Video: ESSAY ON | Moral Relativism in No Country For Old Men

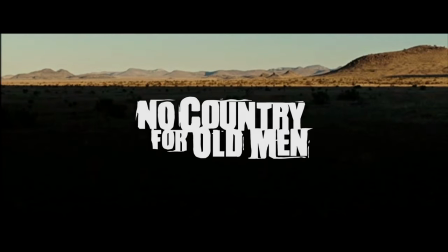To understand the nuances of the Coen Brothers' film No Country for Old Men, one must examine the film as an exercise in perspective.
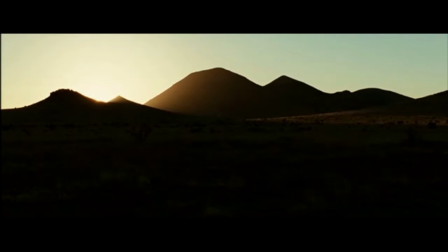The film opens with a monologue of Tommy Lee Jones' character, Sheriff Ed Tom Bell, lamenting the execution of a young boy who committed the ultimate crime, murder, for what appeared to be no reason at all.
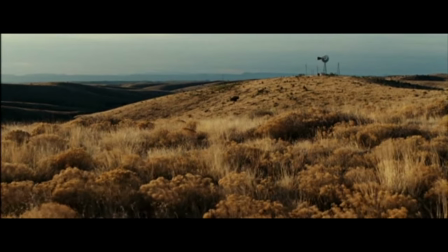It baffles the grizzled veteran that such moral uncertainty can even exist in this world.
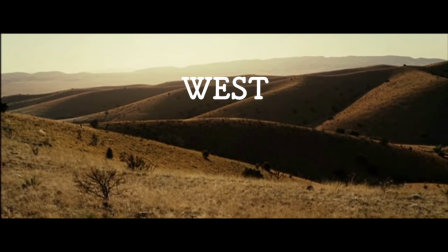These words are juxtaposed with the images of the West Texas landscape, the shadows of night giving way to the light of day.
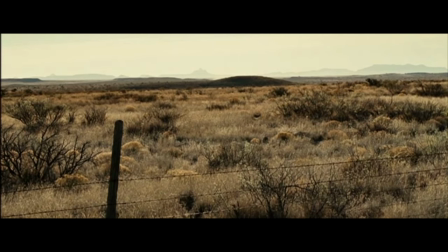Early on, we are led to believe that even in these expanses of the wild unknown,
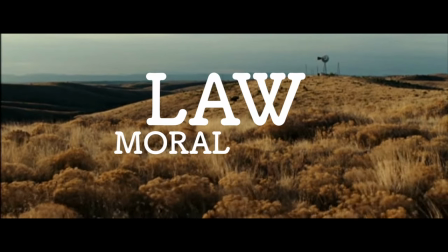the law and its moral code still exist.
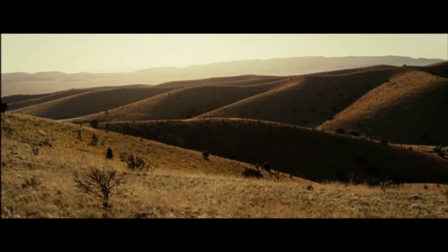Except, if you listen to Bell's words, to hear his monologue is to understand that this notion of comfort is, at best, fleeting.
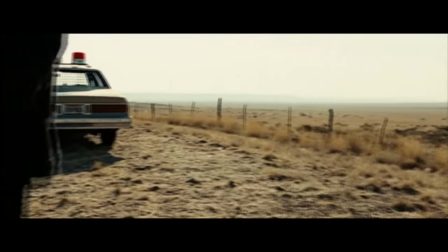That the malignant darkness creeping into this world is here to stay.
The crime you see now, it's hard to even take its measure.
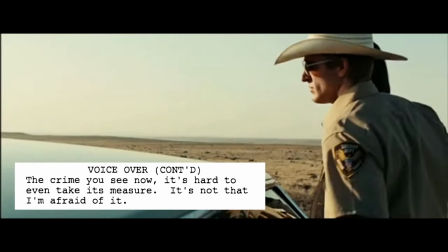It's not that I'm afraid of it. I always knew you had to be willing to die to even do this job.
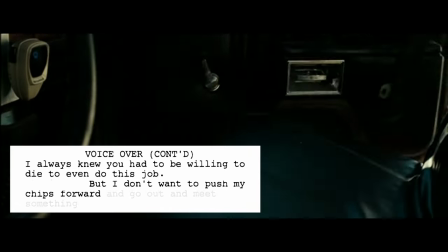But I don't want to push my chips forward and go out and meet something I don't understand.
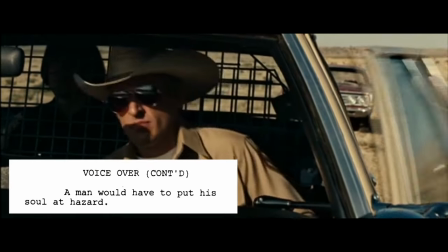A man would have to put his soul at hazard. You'd have to say, okay.
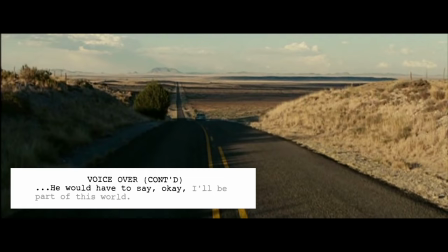I'll be part of this world.
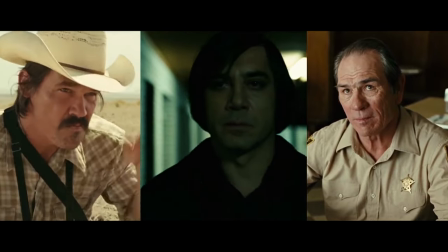The constant struggle between fate and self-determination motivates each of the three main characters of this neo-Western thriller.
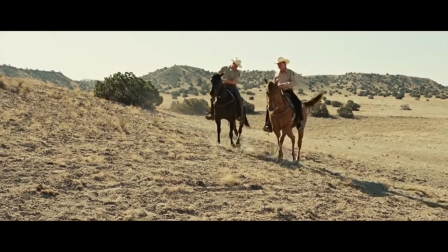What's more, it lies at the very heart of what makes this film work.
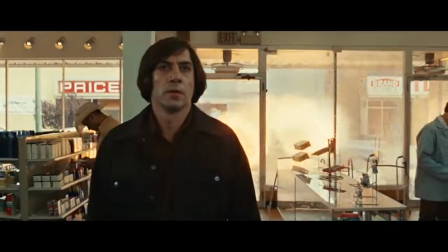And the key to unlocking these complex and dichotomous themes rests within the theory of moral relativism.
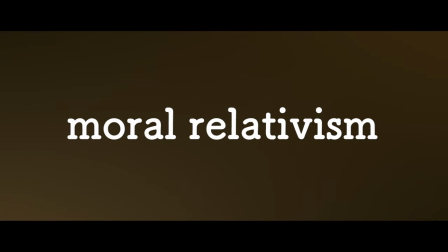Moral relativism is defined as the view that moral judgments are
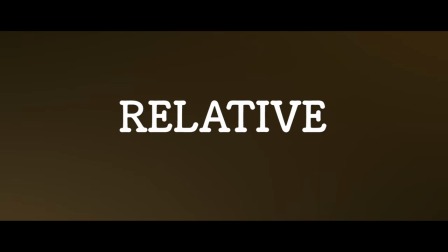true or false only relative to some particular standpoint,
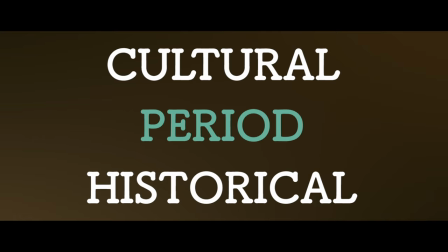for instance, that of a cultural or historical period, and that no standpoint is uniquely privileged over all others.
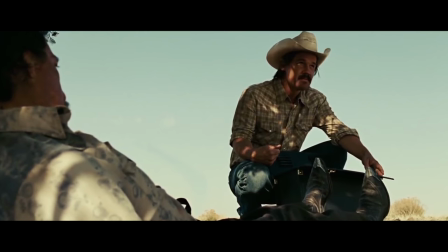Simply put, what we see as good and bad can be subjective.
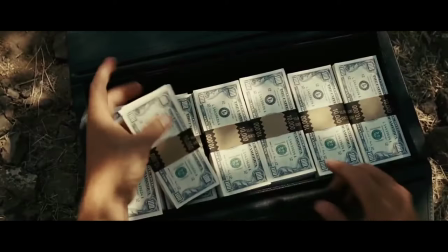For example, Llewellyn Moss may find it morally appropriate to, in essence, steal $2 million,
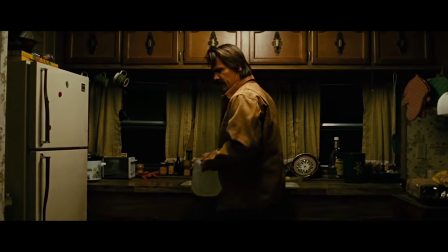but is bound by something within himself to return to the scene of a crime to offer an injured man some water.
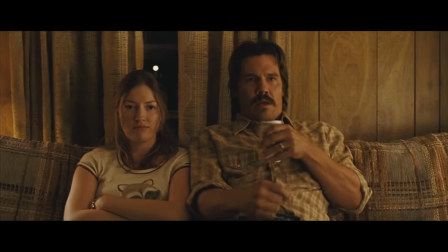Moss is filled with these contrasting principles, but each illustrates the subjectivity of his moral compass,
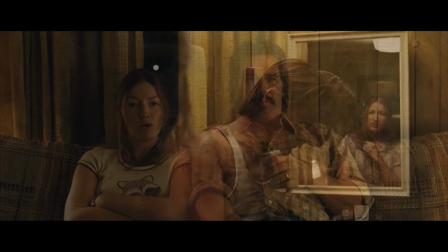influenced undoubtedly by his cultural circumstances.
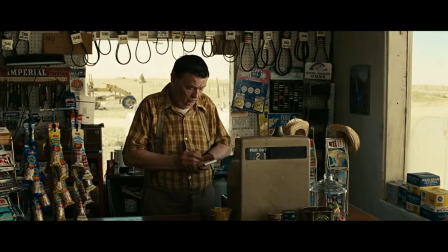Another perfect example of this moral ambiguity lives within the call-it sequence. From the very first shot, we are uncomfortable. This unassuming station attendant stands just ahead of a series of cords that,
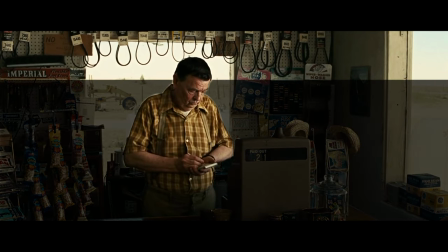arranged as they are, appear in the form of nooses, lingering just out of range.
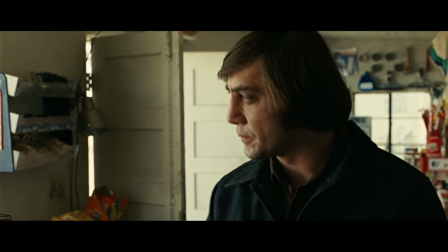Chigurh walks into this frame, imposing himself upon the attendant. The conversation ensues, marking an exchange of small talk that escalates.
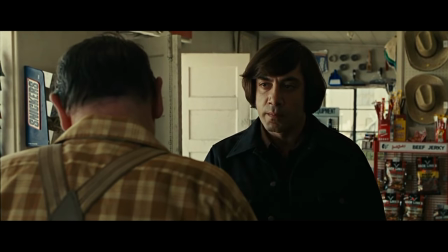Where the attendant asks simple, unassuming questions, Chigurh charges each, loading each moment with an ominous weight.
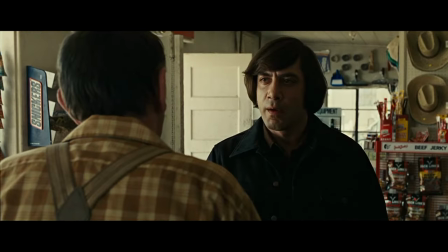The steady pace by which Chigurh eats from the package of peanuts establishes a slow metronome of sorts.
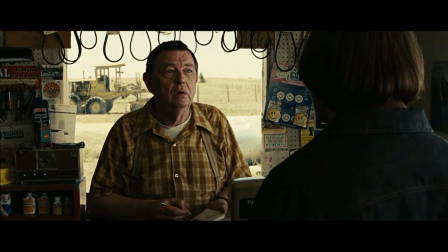His supply of peanuts will eventually run out.
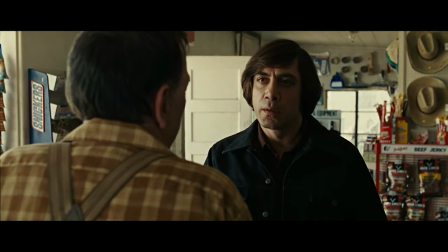There's something wrong. With what? With anything. Is that what you're asking me?
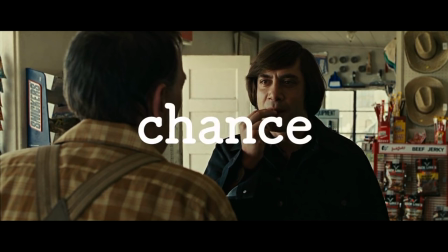Is there something wrong with anything?
Chigurh relies upon chance to determine the fates of many of his victims, suggesting that free will,
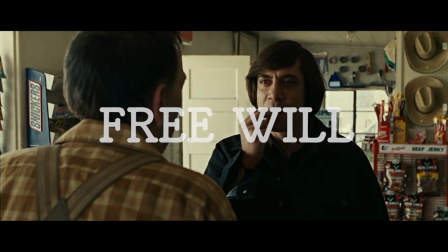neither their own nor his, can actively affect the outcome.
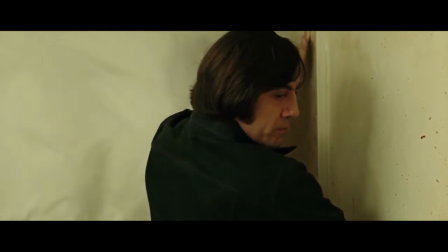In his mind, morality doesn't play into his decisions. In his mind, anything really can happen.
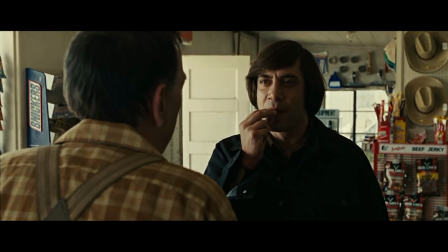And in effect, he's asking the attendant defiantly if there's something wrong with anything.
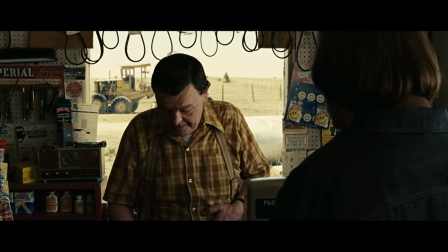Well, I need to see about closing now. See about closing? Yes, sir.
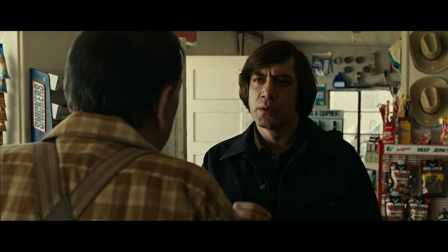What time do you close? Now. We close now. Now is not a time. What time do you close?